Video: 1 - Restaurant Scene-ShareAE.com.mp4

For this part of the gimbal bootcamp, we're going to shoot a fluid master. So a fluid master is a whole scene that takes place in one shot. You see this a lot in movies, you see this in TV shows. This is a narrative type of shot. This is not something you would probably do in a documentary shoot. So for the scene, I have two actors. We have Anna from before, and we have Eric now.
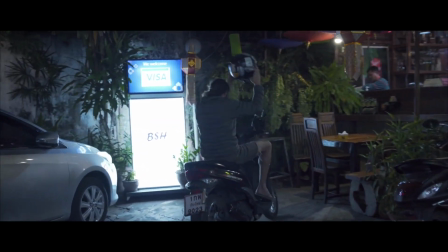So we made up a little story for this scene. Eric arrives to this restaurant an hour after he was supposed to be here, and Anna is pissed off.
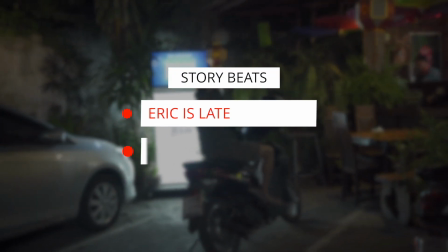1, Eric is late. 2, Anna's pissed off about it. And we're going to build all of the movement around those two beats. And when you're planning a scene like this, the most important thing is the story, of course. You have to really know what your story is and what dramatic beats you need to hit during the scene. Okay, so I know the story. Next, I need to work out the blocking of the scene. Blocking is the movement of the elements in the scene. We have actors and we have camera, and both are going to be moving. And that makes it kind of complicated. So let's do a little walkthrough as I block out this scene. So at the beginning of the shot, I have to establish my location. I've got my 35mm lens on my camera here, and I'm just going to look around and see what's the best angle to establish where we are.
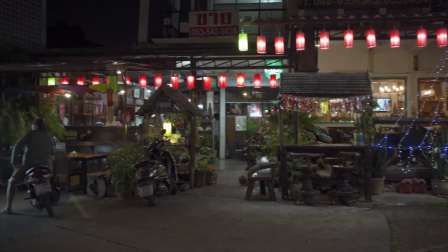So I'm going to start, as far back as I can, somewhere around here, like that.
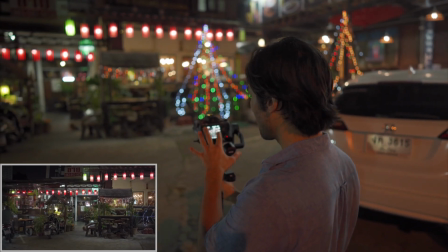I want to catch the entrance of the restaurant in my shot, but I also want to be able to see Eric's bike. This is my first blocking point for the camera. They call these marks in movies. A mark is each point that you have to hit during a scene.
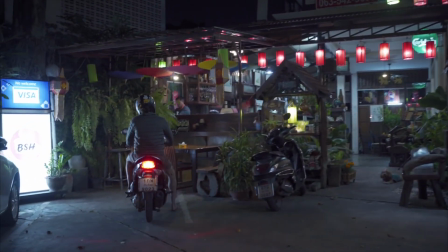So this is my first mark. So Eric is going to arrive on the scene on his motorbike, but for rehearsal purposes, I'll just have him walk.
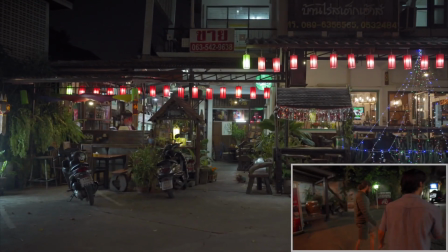So I'm going to be sort of straight on at first.
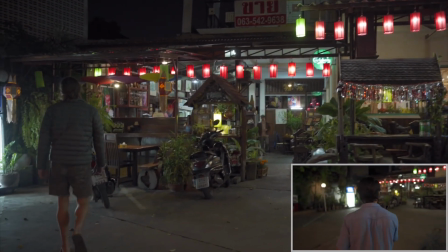I'm going to be pushing in, and then I want to pan left and tilt down as he arrives.
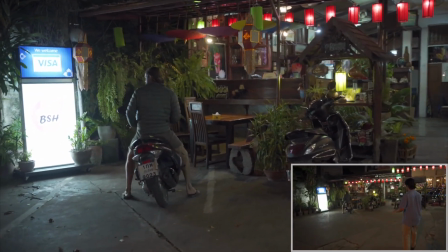Okay, stop there.
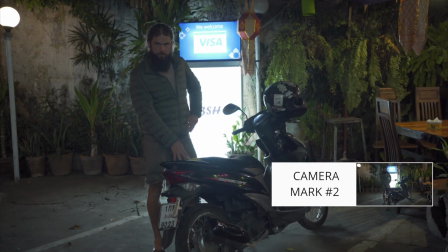So my second mark is somewhere around here because I kind of want to be in profile, like sort of a long shot so you can see the whole bike when he parks it.
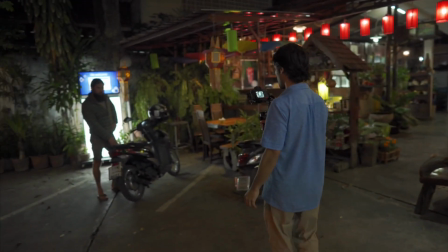Eric, after you get off the bike, you're going to walk into the restaurant. So I want to be
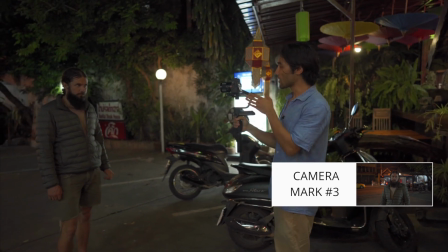here, something like this, because I want the audience to clearly see Eric's face as he walks so we can read his emotions, read his expression.
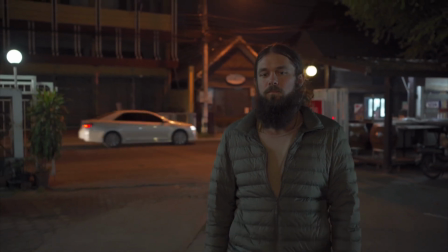As you walk, I'm going to have to walk backwards, something like this. Let's just go real slow.
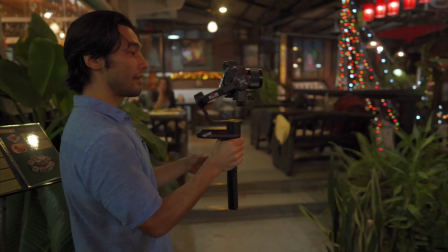So I'm going to have to pan off from you to Anna. So keep walking.
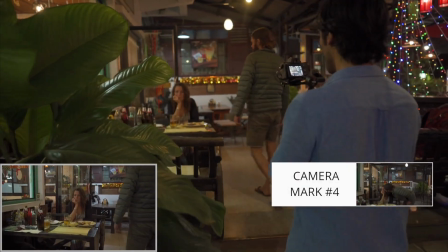So just a pan like that will be fine. So then you're going to give Anna a kiss.
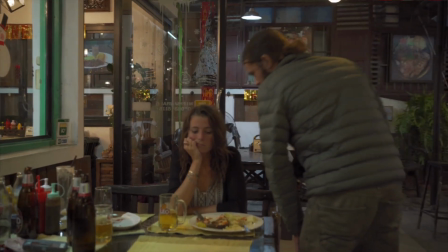And I guess she wouldn't get up because she's pissed off. So she's going to stay down and you're going to kiss her like that.
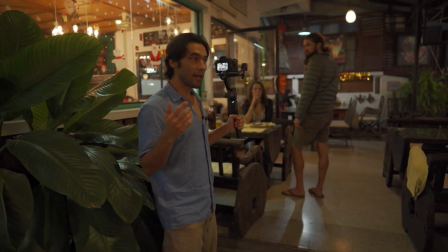Okay, something like that. Now that's okay, but I could try to open up Eric to camera a bit more, and I'll show you what that looks like.
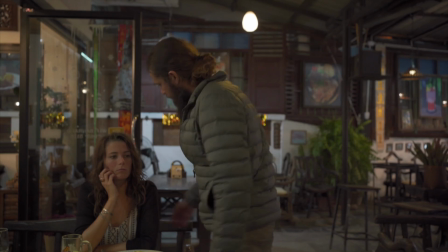So Eric, just turn so that your body is facing camera a bit more, just like that. That's good.
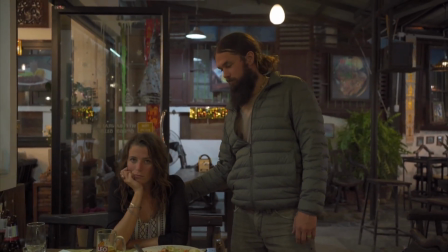So this is different than when you were close to camera. Show me close to camera. That's one way.
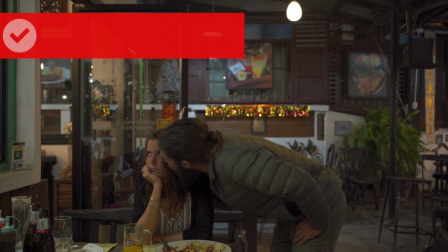And try open to camera. Yeah, that way we're not looking at your back. For a normal kind of shot, you usually want to cheat the action. It's called cheating when you change things from reality a bit. You want to cheat the action a bit to open up your actors toward camera. Okay, so after you do the kiss, you're going to sit down.
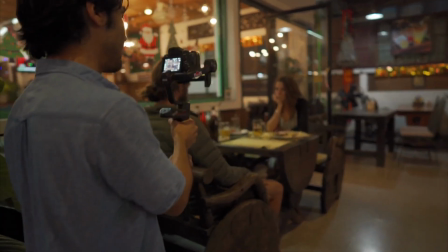All right. And then the next beat is you're going to take a drink of her beer.
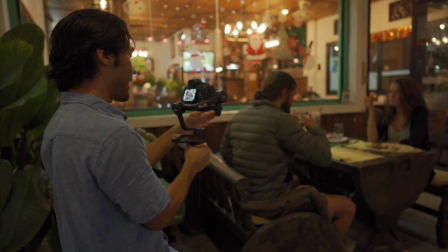So grab her beer. I can't see you take the beer very well at all, and I can't see you drink it.
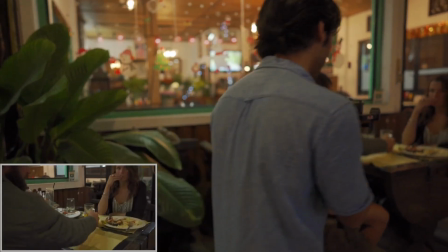So what I want to do here is I want to continue my motion so that I follow the beer glass as you drink it,
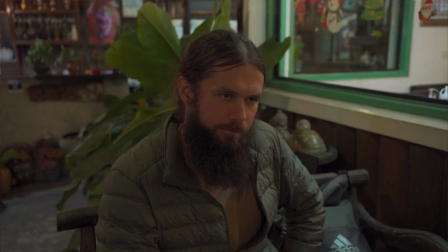like that. The tricky thing is I have to catch Anna's reaction somehow, and I don't want to do a whip pan like this. That sucks.
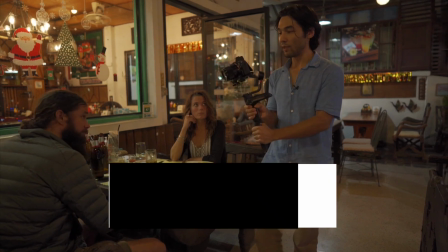You have to try to keep the camera movement as continuous as possible.
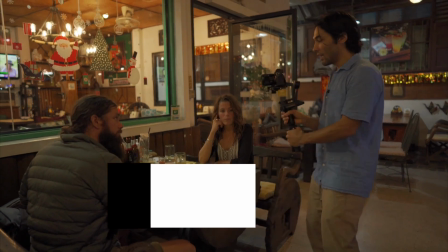You can speed up and you can slow down, but if you're generally moving in one direction, like I'm generally panning left,
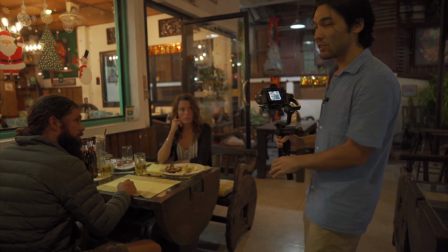then I don't really want to pan right unless I'm intentionally trying to create a shocking moment or something that feels out of place.
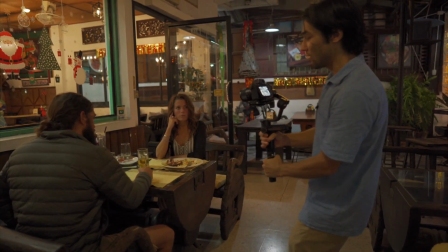Most of the time, I will want to continue to pan for the entire shot.
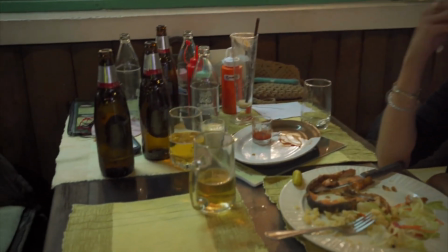So I'm going to pan off to the beer, and then he's going to take a drink of that beer,
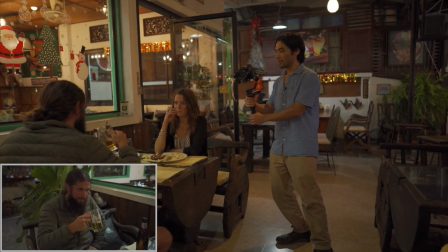and then I have to somehow catch Anna at the end of this scene because I want to see some of her reaction.
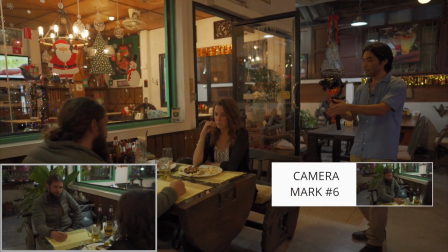So what I'm going to do is I'm going to pull back, and then Anna is going to be talking to him.
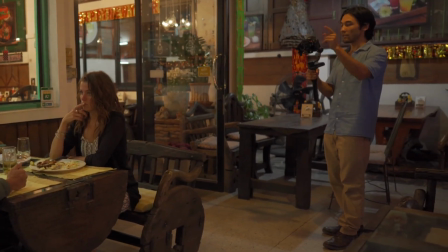Oh, and the final moment is, Eric, you're going to take a bite of her food. So go ahead and show me what that looks like.
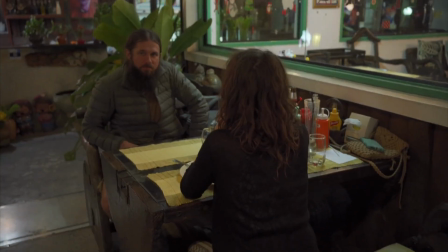So that almost works, but we have a couple problems here. One, I can't read Anna's emotions very well because her back is completely to us.
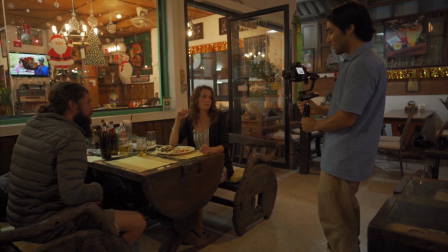So Anna, what you're going to do is you are going to gesticulate a bit with your left hand.
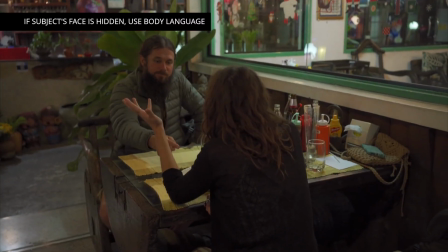So let's see what that looks like. There. Now we know what's going on with Anna emotionally.
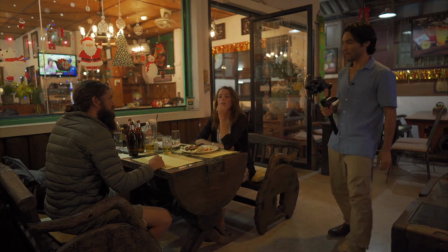The other issue is I can't see the plate.
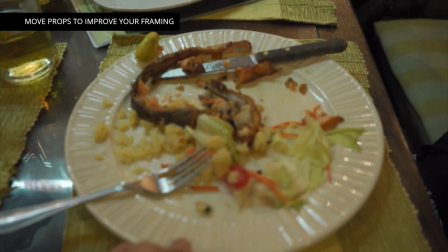So we're going to move this plate a little bit, just a little bit that way.
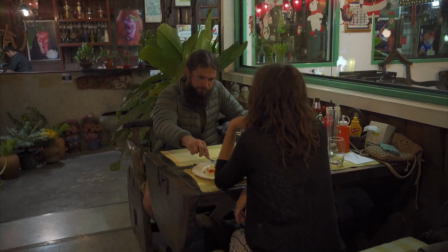Now let's see it again. Take that food. And Anna, sorry, still can't see the plate.
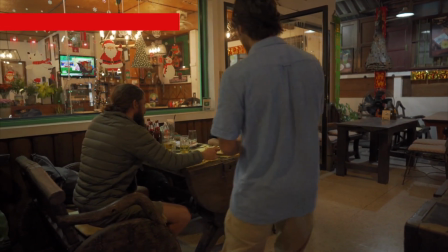Scoot a tiny bit this way, just a little bit. Okay. So she's a little bit off center from her plate, but the audience probably won't notice or care about that.
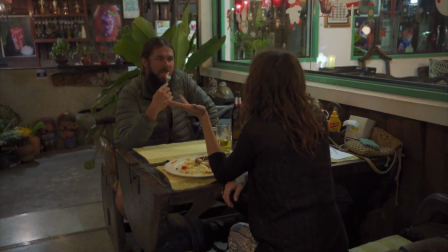Take the food, and Anna, do the hand movement. Now we've got both elements in the frame. So what I've done here is I've given myself and the actor several marks we have to hit.
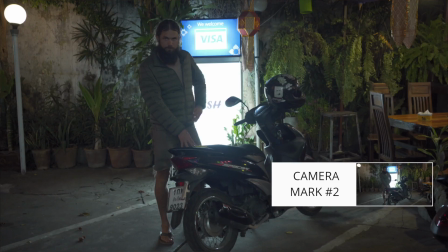My first mark is the wide shot of the restaurant. My second mark is the profile of the scooter.
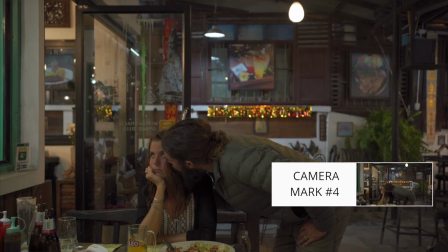My third mark is the front view of Eric as he walks. The fourth mark is Anna's face as Eric leans down to kiss her.
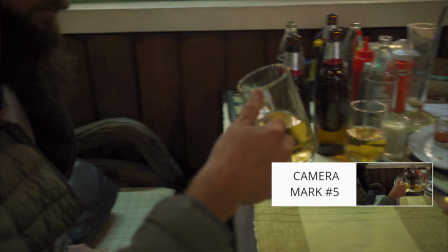The fifth mark is the beer as Eric takes it.
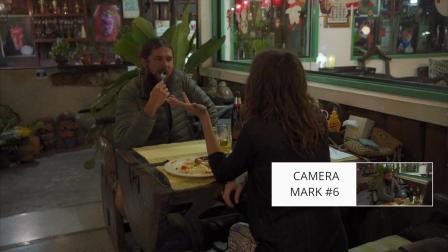And the sixth mark is the shot of the table with Eric centered as the camera pulls away to reveal Anna and her reaction.
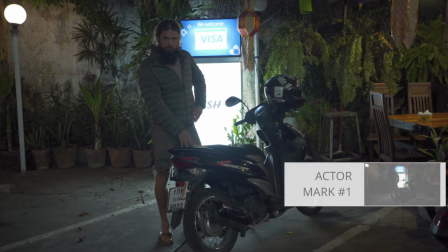6 marks for me. Eric has 3 marks. His first mark is when he parks his scooter.
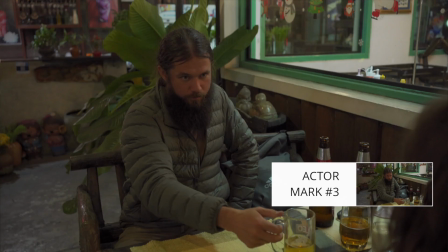His second mark is when he leans in to kiss Anna. And his third mark is when he sits down at the table. Okay, the creative stuff is out of the way. Time to think about the technical stuff. Chief priority, keeping everybody in frame and everybody in focus. So first, let's talk about framing. I'm shooting on my 35 lens, which is not super wide, so it is a little tricky to keep actors in frame. I'd love to shoot this whole thing in pan follow mode so I don't have to tilt at all during the shot, because I just generally like to avoid tilting if I can. I feel like it's a little less cinematic if the camera's tilting all over the place. But realistically speaking, I will probably have to make little adjustments to the framing as we go along, so for that reason I'm shooting in follow mode. The second thing I have to worry about is keeping everything in focus. I'm going to close down my aperture a bit, so I'm shooting at f4. This also means I'm shooting at ISO 2000 because it's kind of dark in here, and for a real narrative shoot I would probably add some additional lighting so that I wouldn't be shooting at such a high ISO. But because this camera can churn out a pretty clean image at ISO 2000, I'm not going to worry about it too much. It's much more important to have things in focus. The autofocus settings are just the default settings, standard speed, normal responsiveness, nothing special there. But I am using center mode in the area settings on my camera. In other words, I'm making the camera focus on the center of the screen.
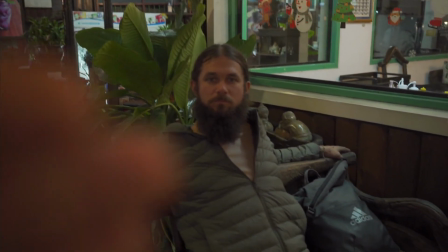That way, if some random object enters the frame in the corners, the autofocus won't shift to it.
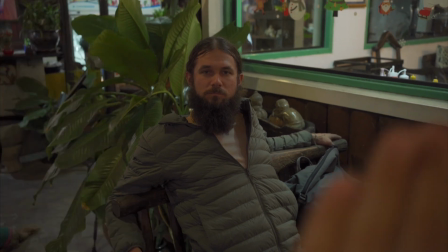It'll stay focused on Eric. The center gets priority for the shot. The third element of keeping everything in focus is designing your shot so that the autofocus can handle it.
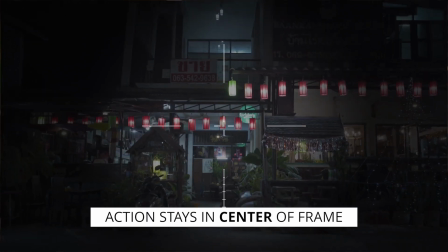If you remember, the way this shot was constructed, there's no moment where the autofocus has to suddenly jump to a different part of the screen.
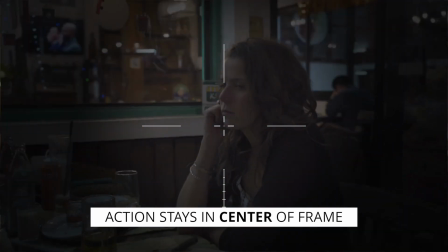The action is always staying in the center.